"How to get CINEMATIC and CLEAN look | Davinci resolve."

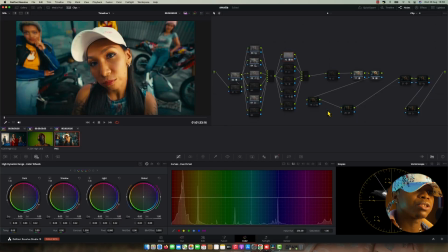Look at the skin tone itself, like the way they push. So the look itself is give me a perfect result. So here is my saturations, and then here is my
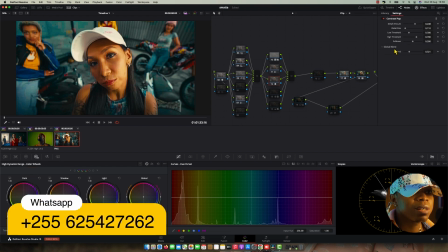and this one is really blur and low quality, so I increase editor to 0.3. so yeah,
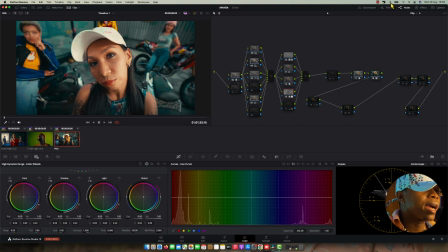and this is extra touch. So look at what I'm doing is Skintone has a little bit something that is,
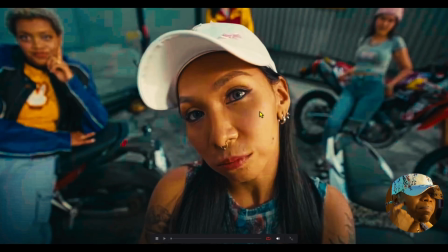you look at this part is, or some parts is yellow, some parts is like leaking of a color.
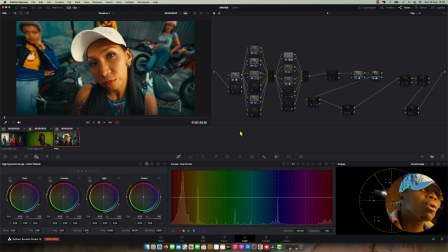They what it's done there because of the low resolution of a picture, that's why it's leaking. And me, like, I want it to look perfect even though it doesn't have a good quality. So that what I've done is that I just qualify the skin tone, reduce the
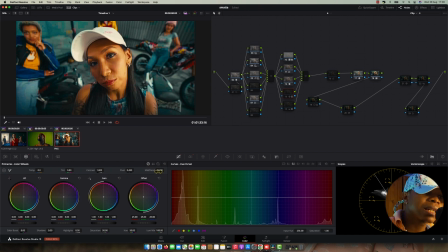mid press to the left side to make it clean, but as well I compress it. The reason why I compress is I want to compress all the color to look the same that I pick, and this is what I've done. So all that's leaking color as well is merge them to be the color that I pick,
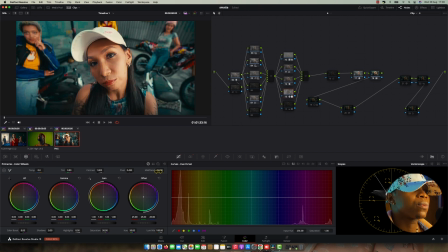and this is like boom, what we got. Look at all the color from here.
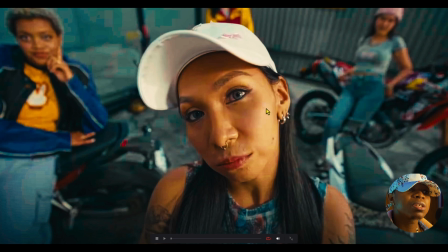Look at, you see this part was leaking, it's a little bit magenta, this one yellow, but all the color right now it look same.
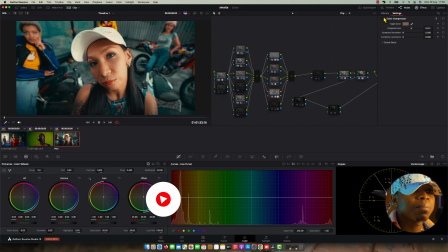Even those people behind it, look at my color compression. This is the color that I pick.
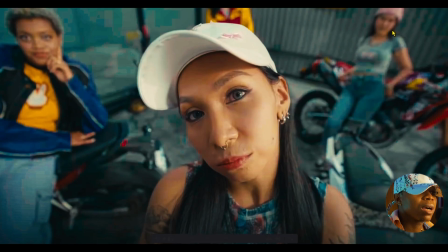If I'm just put it off, you're going to see, look at this part, we got that's magenta, you see.
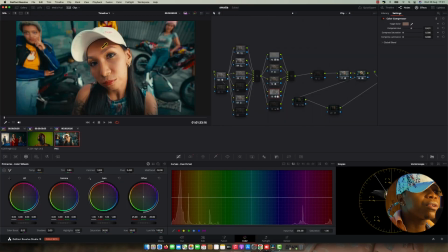But if I just put it on, you're going to see all the color look at the same color. This is what I've done. So another thing is just I use HSB. I use these tools, color slice from Davinci.
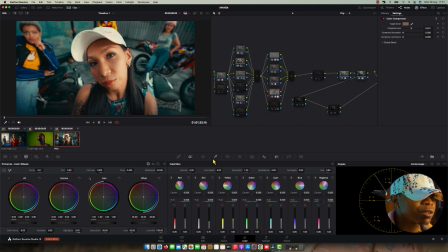So I reduce the skin, and then actually just try to play this and this, and yeah, that is exactly what I've done. It's nothing much. And another thing is to increase the brightness, so I little bit increase the brightness. That's why now it's look darker, but now it's less looking bright.
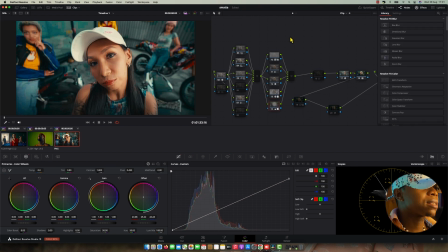So yeah, and here is another thing that's a touch is I did the vignette,
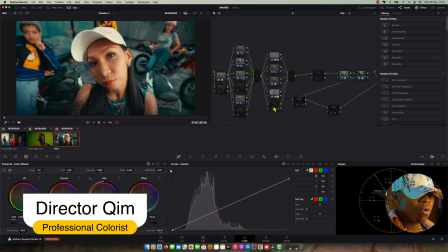try to, because the picture was little bit annoying to the back space,
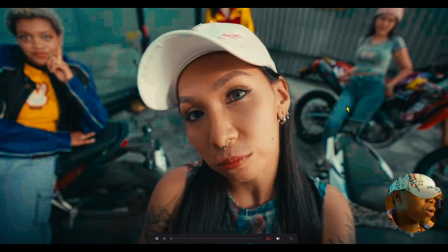like this part is little bit annoying, so I want you to focus on this, and this is what the director targets,
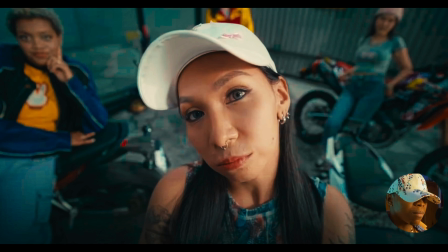to target this woman that's looking to the cameras, and I want you to focus on her, not the other people.
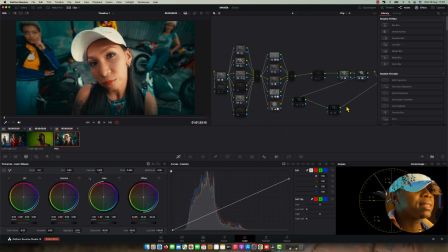That's why I did the vignette.
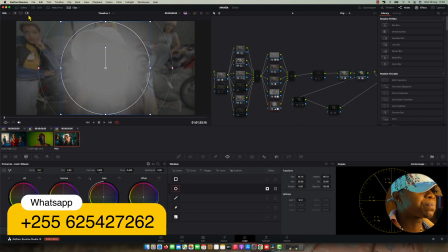So I just did the vignette like this, like her, spotting her, and then I just reducing the highlight for this part.
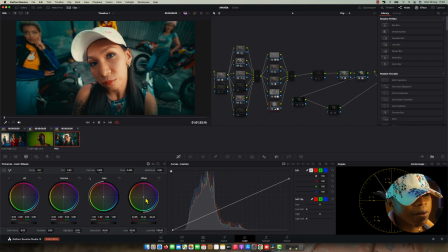But another extra touch is I just little bit touch this offset into cyan parts to make this split,
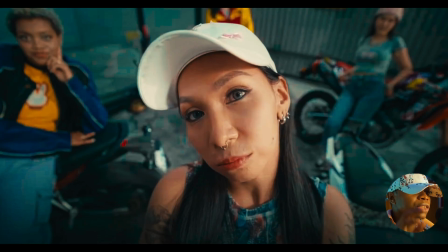so that you can see she only gets that warm look,
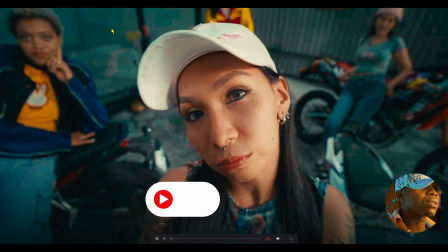but others they get that blue look that I cool off everything behind that.
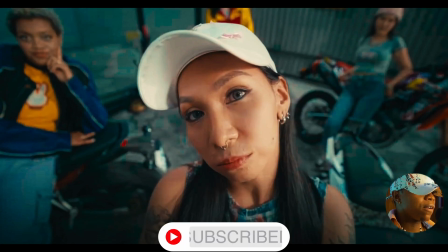And this is what we found from our color grading look.
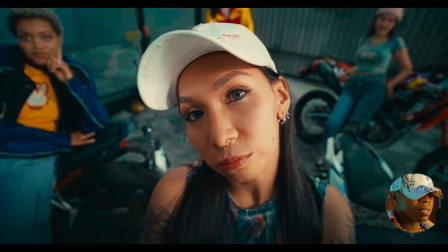This is how we found for our look then. So in case if this was a movement shot, I will track this and track this and track that.
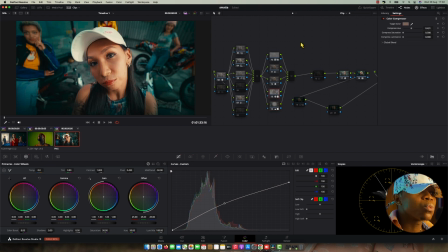That is what I'm doing for my look. Look at where we did look how we from, like we from this hood, we get this
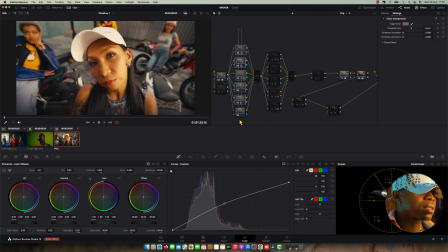we got this color correction, this one color correction, and then we got this color grading look DNA.
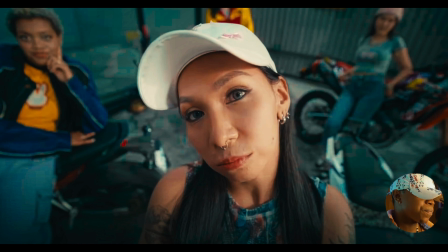Boom. So this is why we got this orange in here. So what I've done is, the time that I'm doing this, I was just
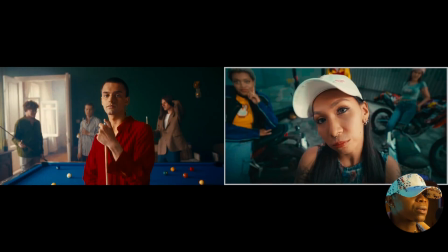highlight this node and putting split bar so that I can see the type of look how we did there.
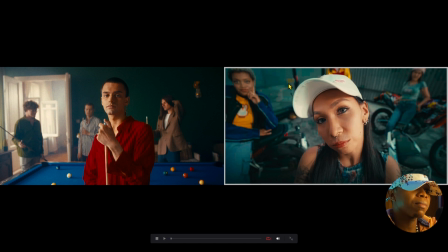So look at the cyan over there, that's why I present my bluish green over here, the blue over here. You see we don't have a yellow, but the red, I just reduce this red a little bit so not same like that, but yeah, all must look similar.
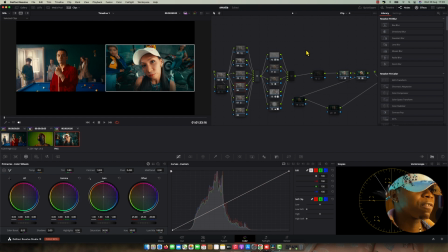The skin tone is about to fix that. Look, I'm about to fix that skin tone. You're going to see how exactly I fix the skin tone.
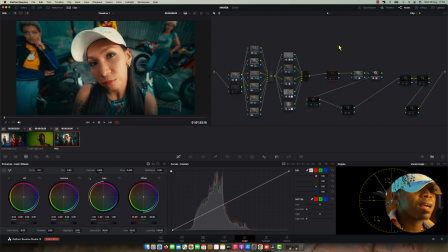All right, so here is another extra thing is I just did a saturation again to the another node. This is the serial notes, which is I never did in this other two clip.
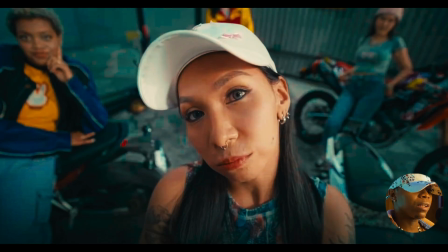So this is saturation. So the reason why I did this is to fill the image, because once I just select this picture,
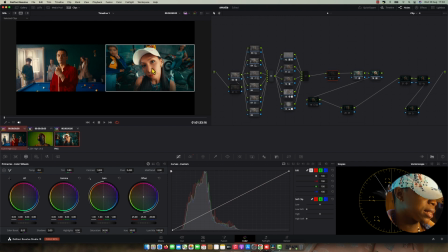I found out this one is very saturated, this one is less. So to make matching like that, I need to juice up a little bit further. So this is what we found.
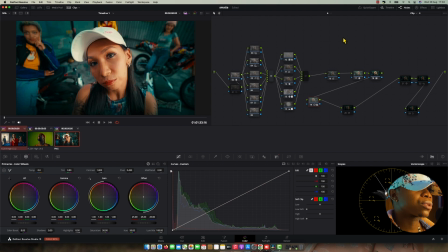All right, so another extra thing is this contrast tool, but the contrast tool that I touch is it was over processed.
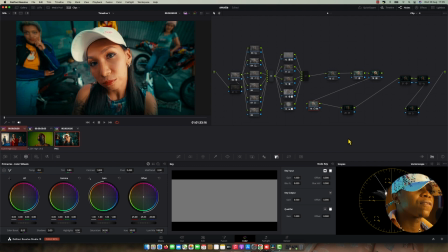That's why I reduced the contrast 0.5 to make the balancement to look more balanced.
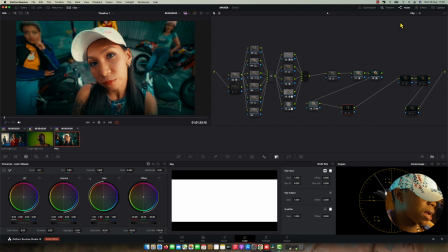Yeah, and this is the band, this is the band, and this is that's custom film look creator to make that film. This is sharpens, and this extra thing is this.
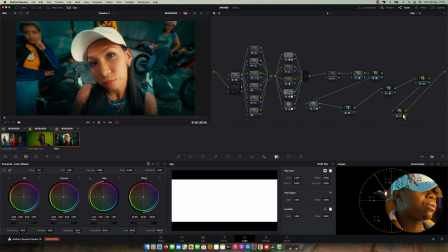I think I just mess up with my skin tone. Look at before my skin tone will look at this,
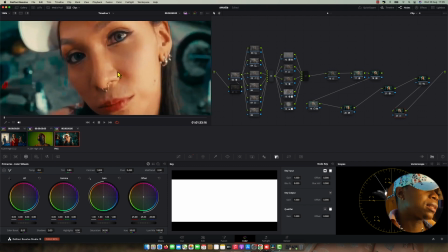look at this after,
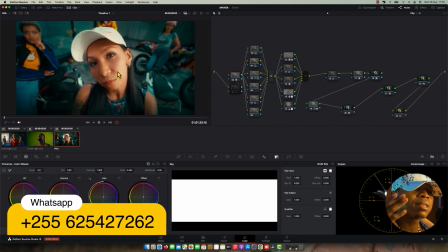look at the way they clean up that red and putting my skin tone into a little bit of orange, because this one is looking orange a little bit.
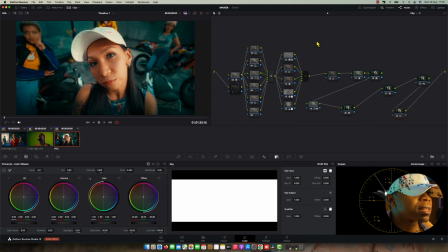So this is another noise reduction, and that is what I've done into this color grading. Thanks very much for watching this video. This is Director Kim. Hope you enjoyed the video. You really and getting something new in there. You know, color grading about twisting tweak, color grading about touching skills, like putting this and there, like you are building the house, like you putting the blocks, yes, something like gluing software like that, putting everything like together, getting this type of flame that you want is to be like. Color grading is all about that, bro. So if you really struggle about those things, it's easy to get there if you learning deeper about this, and Masterclass is really pushing you into next level. This YouTube stuff, we only share the history, but Masterclass is everything. Masterclass is everything, bro, trust me. So see you guys on another series, another episode. I think for this series, I mean, we end up right here. Thank you guys, hope you enjoyed everything that we've been through together. Like, yeah, man, it's not like I'm ending doing tutorial. No, I'm going to do another type of tutorial on my next project. So hope you're going to love it, hope you're going to enjoy it. See you guys, ciao.